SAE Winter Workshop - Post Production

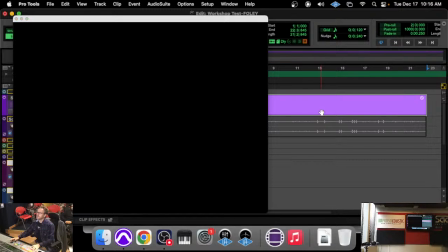495s
Sometimes when I clicked on the video, it doesn't want to play. There it goes.
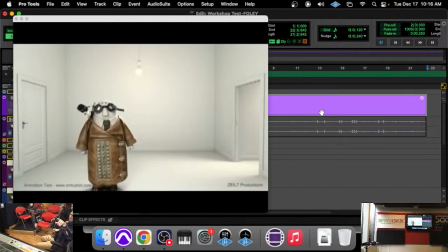500s
So we're going to need to have his footsteps and his clothing sounds.
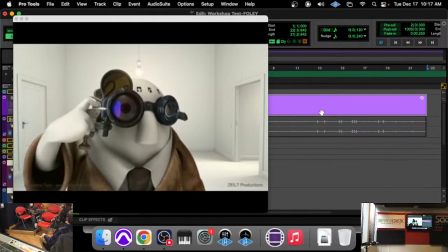506s
I think we're going to want it to be kind of heavy. That will be something where it's not going to be totally like it is in real life.
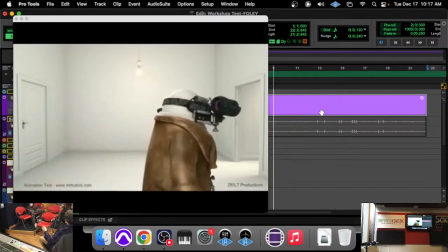511s
He's got that big coat. He's kind of a funny little guy. And so we're going to bring him to life by just having that clothing sound.
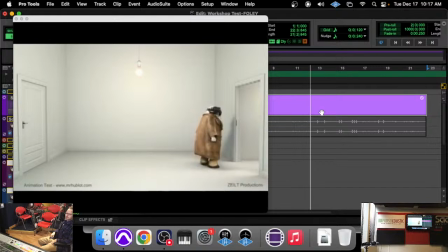518s
We're going to want his footsteps. And then light switch sounds.
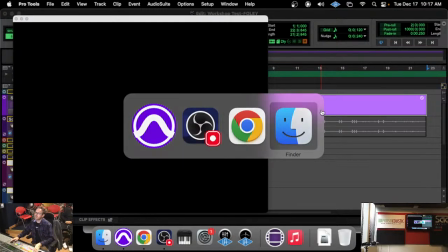524s
And let's see, I think I actually wrote down all the things that I wanted, and I'm trying to remember if I have it on my...
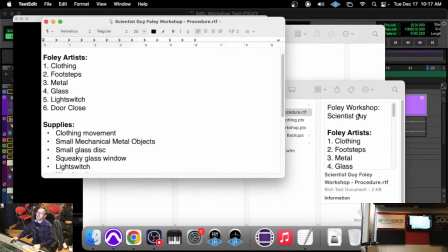536s
I do. Good. So clothing, footsteps, metal, some metal stuff, and then glass, a light switch, and a door close.
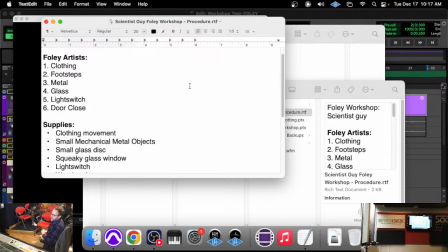552s
So I want to start with footsteps. And the thing that we want to focus in on here is
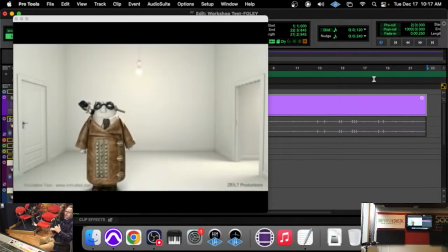563s
his distance. And so it's all about perspective, right?
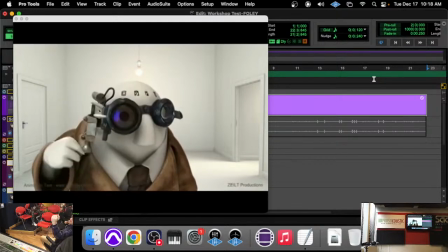568s
We want to be in the perspective of as if we were the person holding the camera.
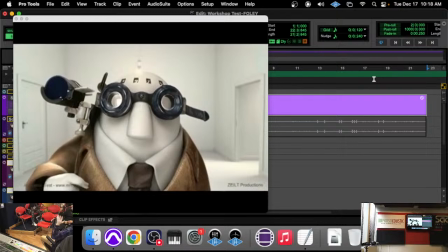573s
And so as he gets closer to it, those footsteps should get closer. As he goes away, they should get further away.
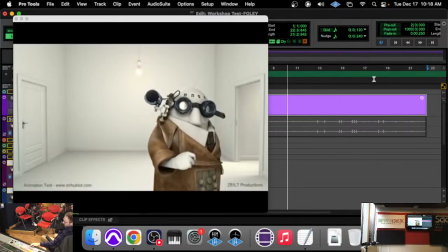577s
So what's a good way of using, how can we capture perspective with sound in that room right now?
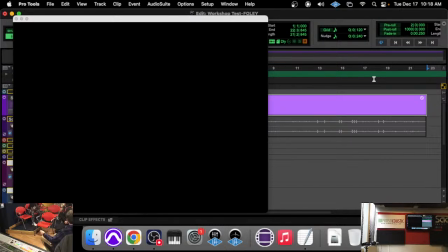584s
What would be a good way of doing that? Get that perspective of distance. Walking towards the mic. Yeah. As simple as that, yeah. And so we want to, now we don't always, again, we do not have to be like just
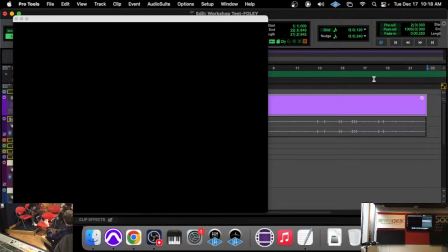603s
tied to reality, right? We don't have to be like, well, he's about 8 feet away, so he should be about 8 feet away from the mic. No, we just want it to sound right, okay? So we do want there to be that perception of distance that we're creating, but it doesn't have to be perfect.
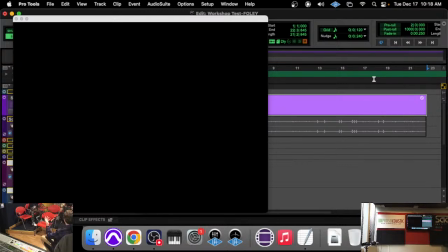619s
And sometimes we'll do that with just close miking it and turning it down and up. Or, so turning it down and up is one way of, obviously, as it gets further away, it's going to get quieter. What else happens to the sound when it gets further away? Anyone know?
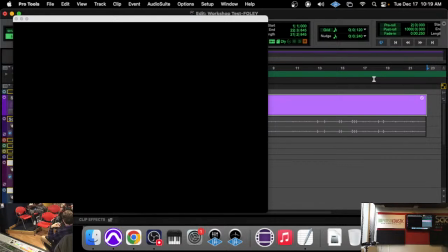638s
More muffled, yeah, right? Yeah, there could be more reverb. I mean, we'll probably hear more reverb than we do hear direct sound, right? So the wet-dry mix, wet being reverb and dry being the close sound, the wet to dry ratio is going to be more on the wet side, right?
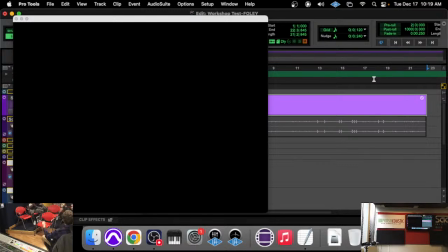657s
Because we're going to be further away and that sound falls off and we're hearing it just reverberate throughout the room, right? High frequency falls off because it has less energy, right? Low frequency sound waves are big and have a ton of energy. High frequency sound waves they have less energy, they're smaller.
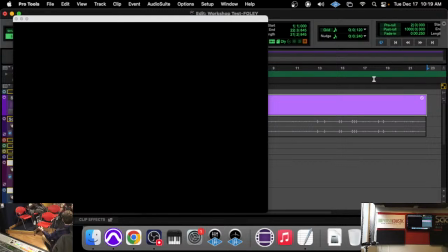676s
Also transients. What are transients? So transients are short, fast sounds. Like the most obvious ones are like drums, like a snare drum, right?
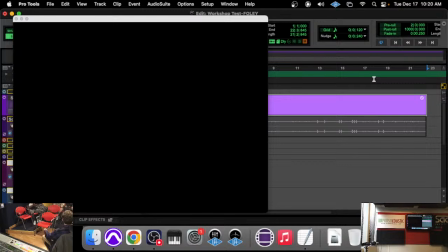692s
If you think of just the waveform, it's a little spike, basically. But there are transients in everything. That footstep has transient sounds, and honestly, that's a big part. It's a largely transient sound. It is not very tonal. It's just kind of like these attacky, transient kind of sounds.
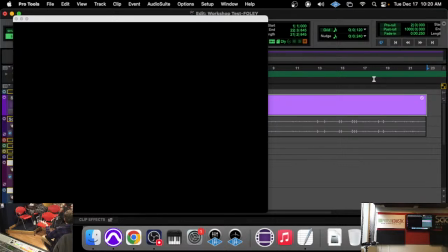712s
The further away you get, the less transients are there, the less like sharp they are, right? They kind of fall off. So who wants to be our walker?
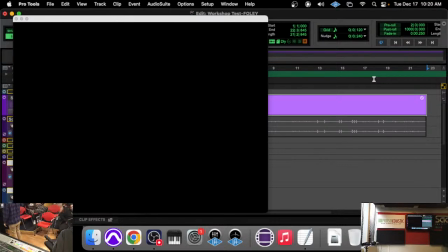729s
Are you raising your hand? Are you stretching? It's not going to be that difficult. We've got a volunteer? Okay. Just a second. Let me make sure I've got this.